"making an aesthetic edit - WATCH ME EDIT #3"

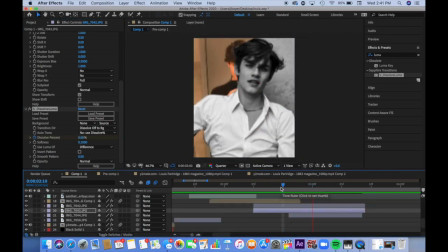[4:06]
And just halfway, so you can, so I can put the picture in behind.
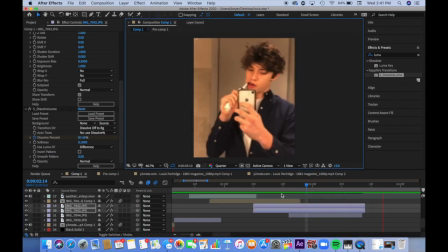[4:12]
And I also added Dissolve Luma on the diamond, so it kind of faded off.
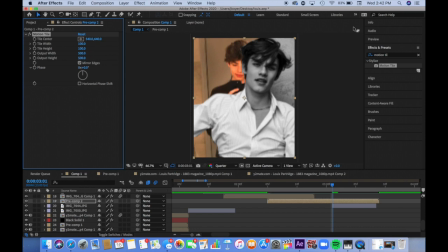[4:17]
And I'm also adding Dissolve Luma to the front clip, so then it fades into the other picture, if that makes sense.
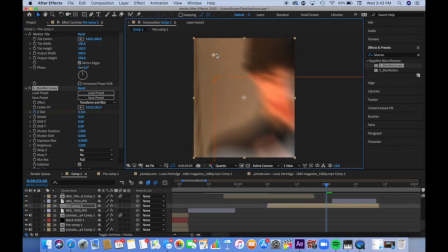[4:25]
Did you just hear my text? I don't know. Anyways, so now I added blur mode curves, and I'm going to zoom it in like so. And yeah, I'm just kind of playing around with the anchor point right now. And here I am graphing it.
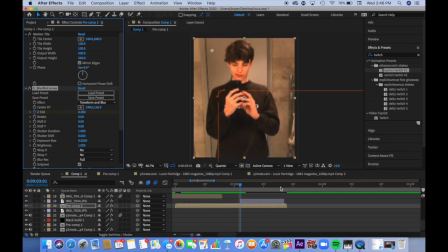[4:42]
So fun.
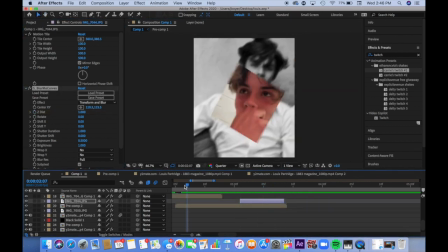[4:46]
And now what am I doing?
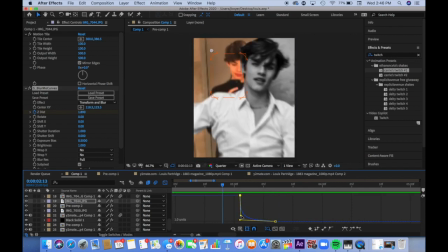[4:52]
Get to it. Oh, now I'm going on to the next clip and zooming it out and making a zoom in.
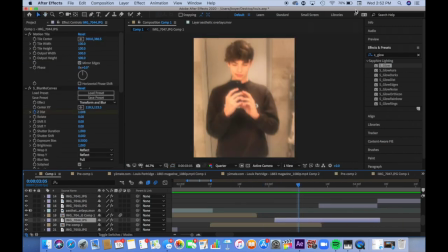[5:00]
Okay, now I think I'm just reviewing right now.
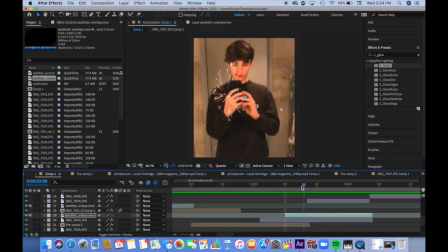[5:04]
Oh, I also added s_blur. Oh, what am I doing? Oh, now I added a firework
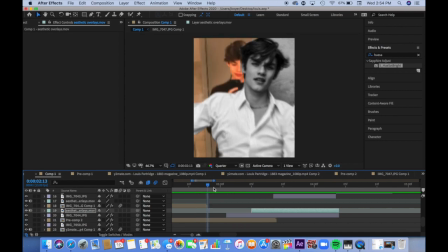[5:11]
overlay and I put the blending mode on screen and yeah, now what am I doing here?
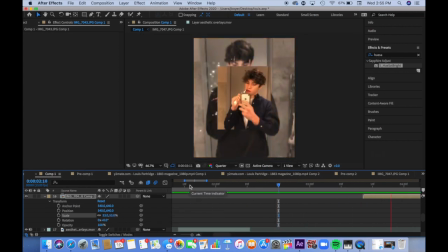[5:21]
Oh, I pre-composed the clip and then zoomed it out just so the composition would be like the same as the rest. If that makes sense, I don't know what I'm saying. So now I'm making a zoom out, so I'm like zooming it in and I'm doing my graphing.
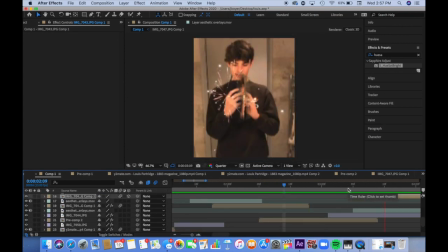[5:38]
And then I turned on the 3D thing and put on
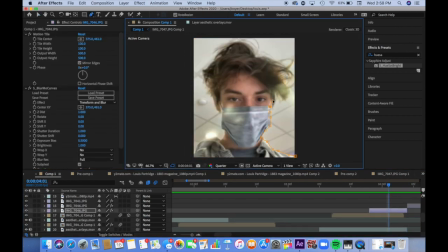[5:42]
Y rotation so it would kind of do like a 3D spin sort of thing. Oh, now I'm masking the next clip. This one's a really complex thing that I just kind of made up.
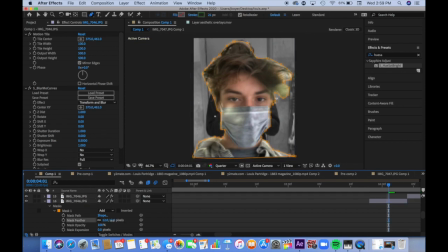[5:52]
So now I'm masking the next clip.
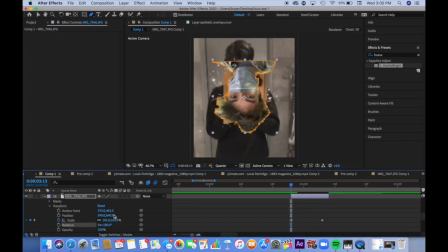[5:57]
And then I kind of zoomed it out and then flipped it around with rotation. And now I'm putting it on the top and I'm sliding it in. It's sliding right in. So you can just kind of watch what I'm doing because it's gonna look really strange. But yeah, I like made it so it slid out and rotated and then zoomed in so it would be normal.
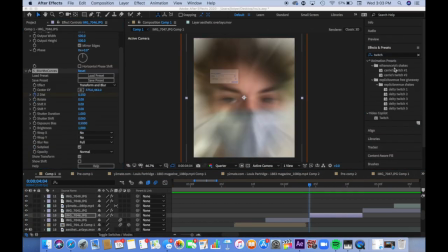[6:22]
It's a normal way. I don't know how to even explain it.
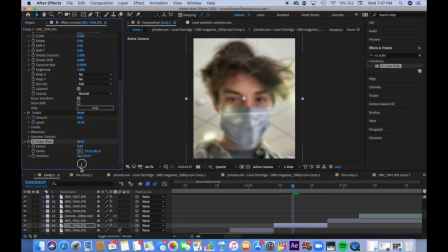[6:25]
So then on the next clip, I just zoomed it out and then I added twitch so it would make it smoother, I guess you could say. Oh, now I'm adding scale wipe as the next transition, and I do like a slide with scale wipe just so it looks smoother.
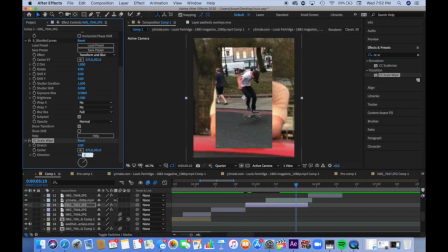[6:40]
So that's the first half of the transition. And, oh, then I skipped the, oh wait, no, now I am doing it.
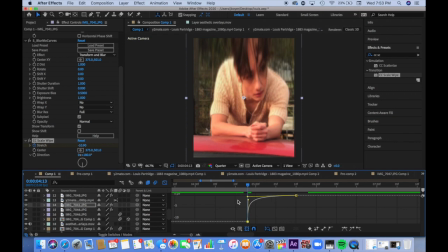[6:48]
Okay, never mind. So now I'm doing the other half of the transition, scale wipe, and I do a slide with LMAO curves.
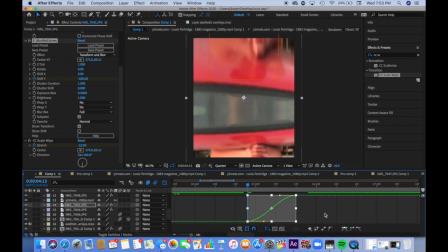[6:57]
Now I'm doing my graphing.
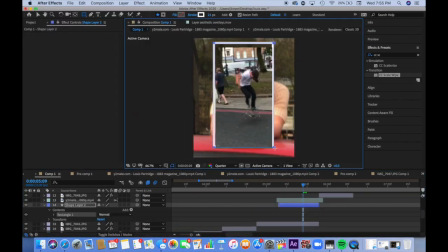[7:03]
And now I have this video and I'm adding a shape layer and making a outline of a rectangle just for some, I guess, pizzazz. I always say pizzazz, but this is just all about pizzazz, the aesthetic edits, I guess you could say.
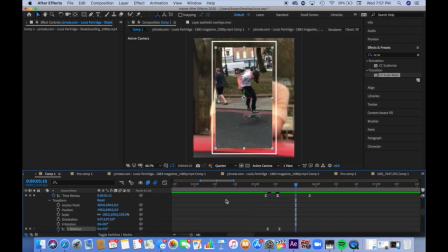[7:19]
So then I turned on Y rotation and then I spinned it around a few times and then I copied and pasted that onto the outline of the rectangle and I just kind of played around with it. So you can just see me doing that.
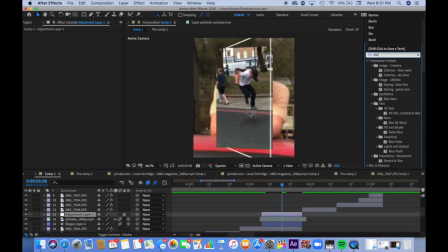[7:36]
Yeah. Then I'm adding an adjustment layer so that I can like zoom all of it in together.
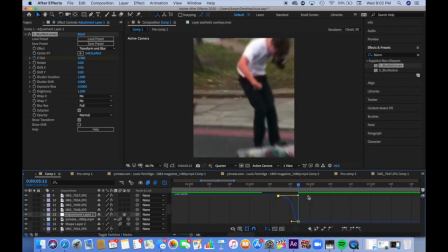[7:46]
So yeah, now I'm just doing a zoom in and graphing.
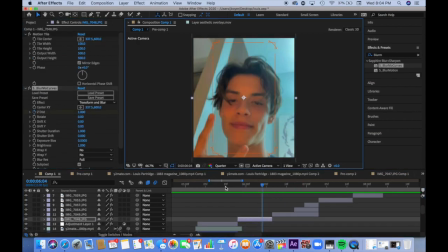[7:55]
And then moving, oh wait, am I not moving on yet? Okay, yeah. Now moving on to the next clip.
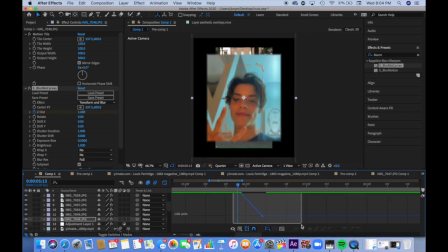[8:01]
We are zooming it out. We're finishing the zoom transition.
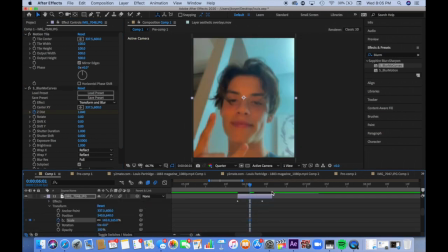[8:10]
Got another text. Hopefully you can't hear that.